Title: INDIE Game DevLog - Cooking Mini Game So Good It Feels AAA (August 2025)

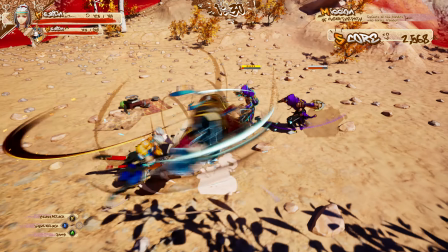[0:03]
Yo, I'm Gada and I'm making a game in solo.
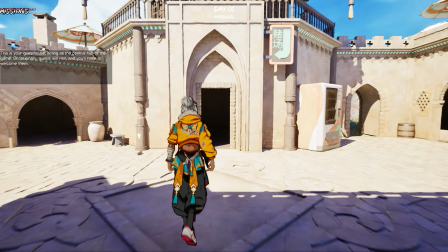[0:06]
And this month, I went deep into everything happening around the cooking minigame, especially the little background skits of the main character.
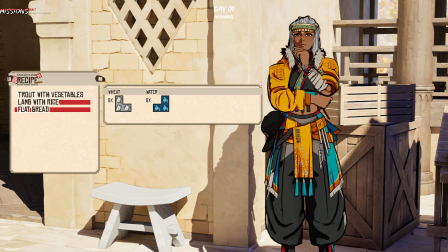[0:15]
Just have a look.
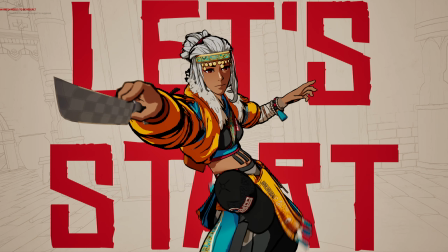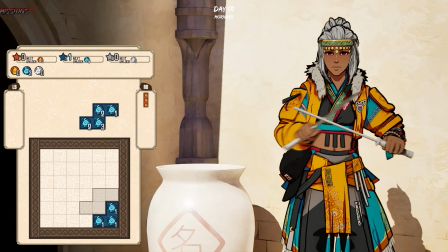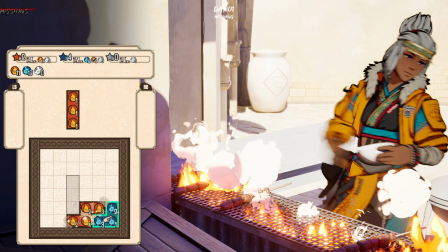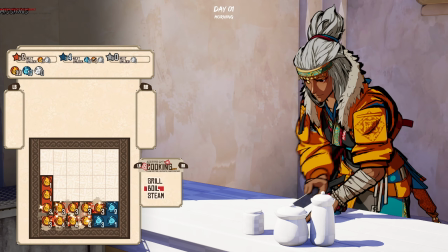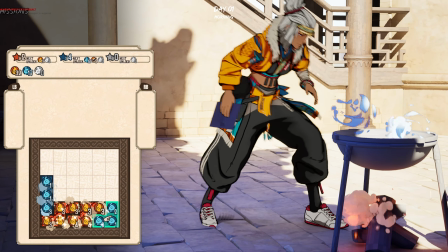[1:10]
To make the scene more dynamic, I created a bunch of loopable cinematics for each skill the player can use.
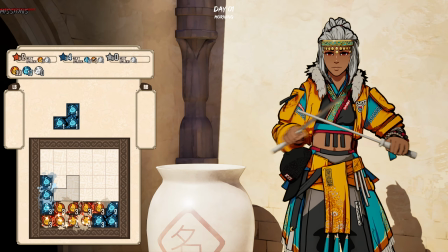[1:17]
Whenever an action is chosen during the minigame, it triggers the cinematics in the background based on the player's choice.
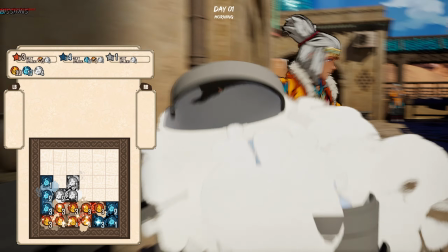[1:24]
So instead of just staring at a generic animation in the background while playing,
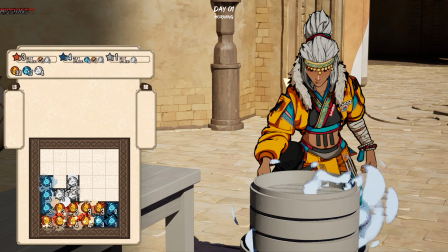[1:29]
you see your character react and move dynamically based on the player's action.
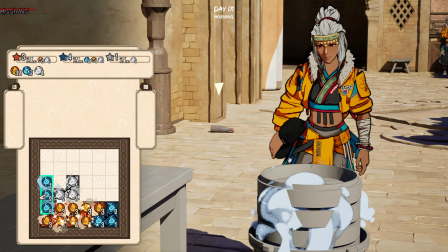[1:34]
It makes the scene feel more dynamic, interactive, and just way more fun to watch.
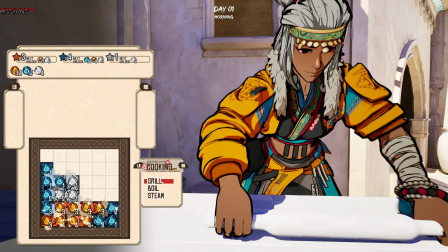[1:40]
So let's start by talking about those animations.
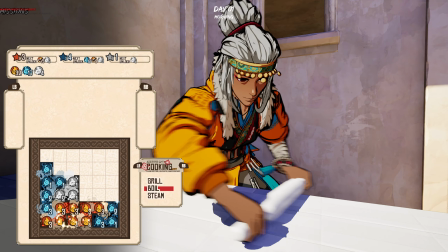[1:43]
You know, some months everything just flows, you make progress super fast and it feels like you're riding this big wave of productivity.
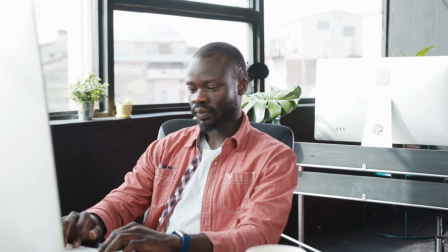[1:52]
And then there are months like this one where progress is still there but it takes way longer because you need to stop and actually learn new skills.
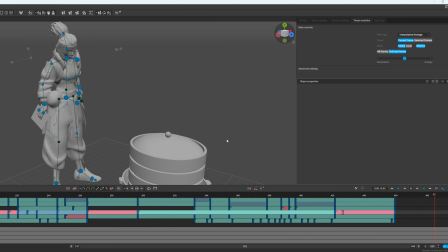[2:02]
I started the month thinking, okay, I'll spend a couple of days animating, then I can move on to the next minigame.
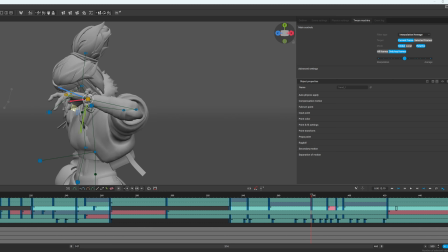[2:09]
But no, turns out there was something I had to figure out first.
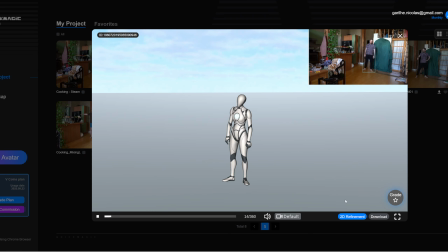[2:14]
I've been experimenting with a tool called Quick Magic, which basically lets you do motion capture using just a regular phone camera. You film yourself, the tool processes it, and bam, you get full 3D animations.
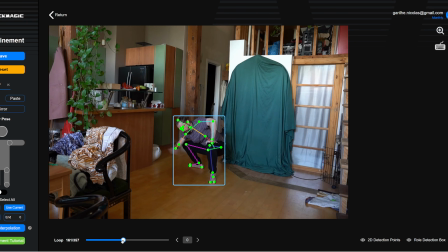[2:28]
Honestly, it's kind of magical. You don't need a mocap suit or expensive equipment, and the results are surprisingly convincing. So at first, I thought, this is it.
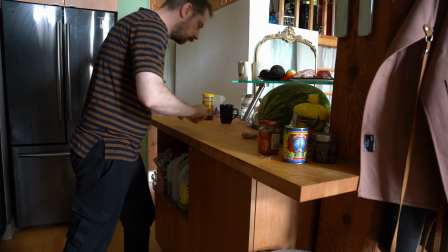[2:39]
I'll film myself in my kitchen, making a soup or whatever, throw it in the engine and boom, instant animation library.
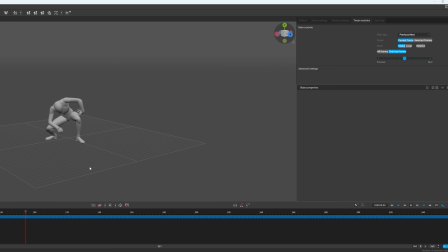[2:46]
But it's not that simple. I ran into two issues. First, cleaning mocap data takes way more time than I expected.
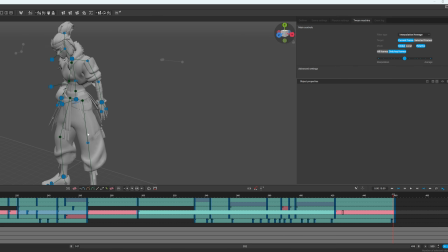[2:54]
When you capture movements, they rarely match your character's proportion perfectly, and the data isn't 100% clean.
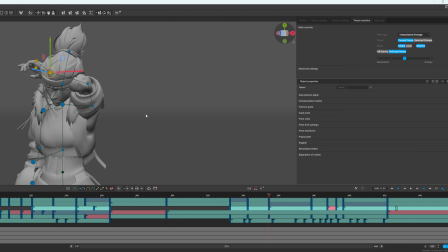[3:03]
You end up with jitter, arms and legs clipping with the body, or feet sliding across the floor.
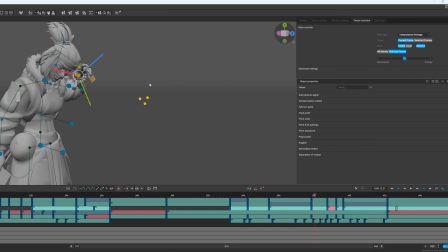[3:09]
And if the animation involves interacting with objects, good luck, that's twice as much cleanup.
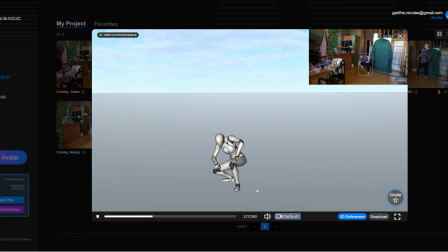[3:15]
The second issue was that mocap is realistic by nature, which sounds great until you put it into a stylized game.
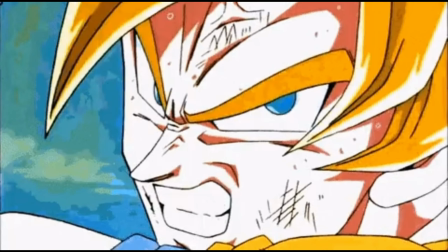[3:24]
It's like when you were a kid watching Dragon Ball Z and then try to reenact the fight scene with your brother.
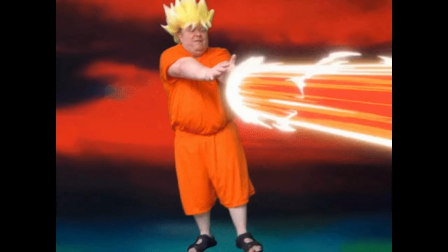[3:30]
Suddenly it looks way less epic.
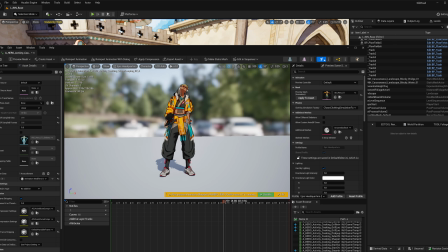[3:34]
And yeah, these are just cooking animations, not kamehamehas, but still, they felt a bit too flat, lacking that extra bit of style I wanted.
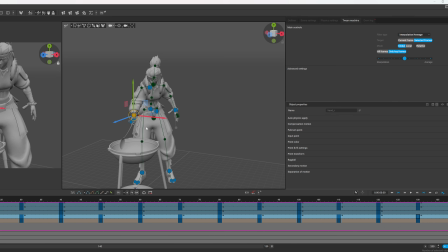[3:43]
So in the end, I actually redid a bunch of the animation by hand, which honestly gave me better results.
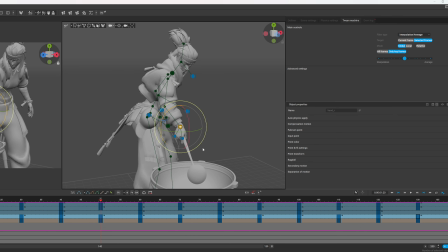[3:51]
That said, I don't regret the time spent learning mocap.
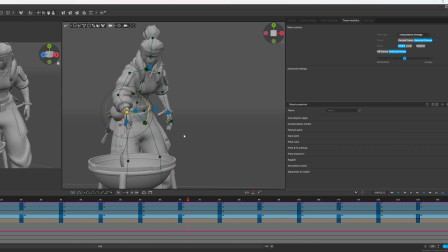[3:55]
I think it's going to be useful later on, especially for more subtle stuff like character dialogues, but now at least I know the limits of the workflow.
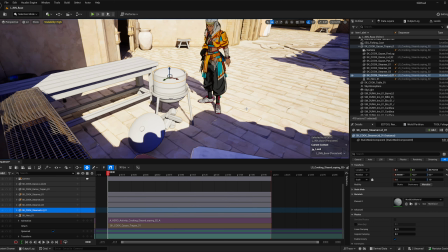[4:04]
So yeah, animation progress wasn't as fast as I hoped, but I gained valuable experience.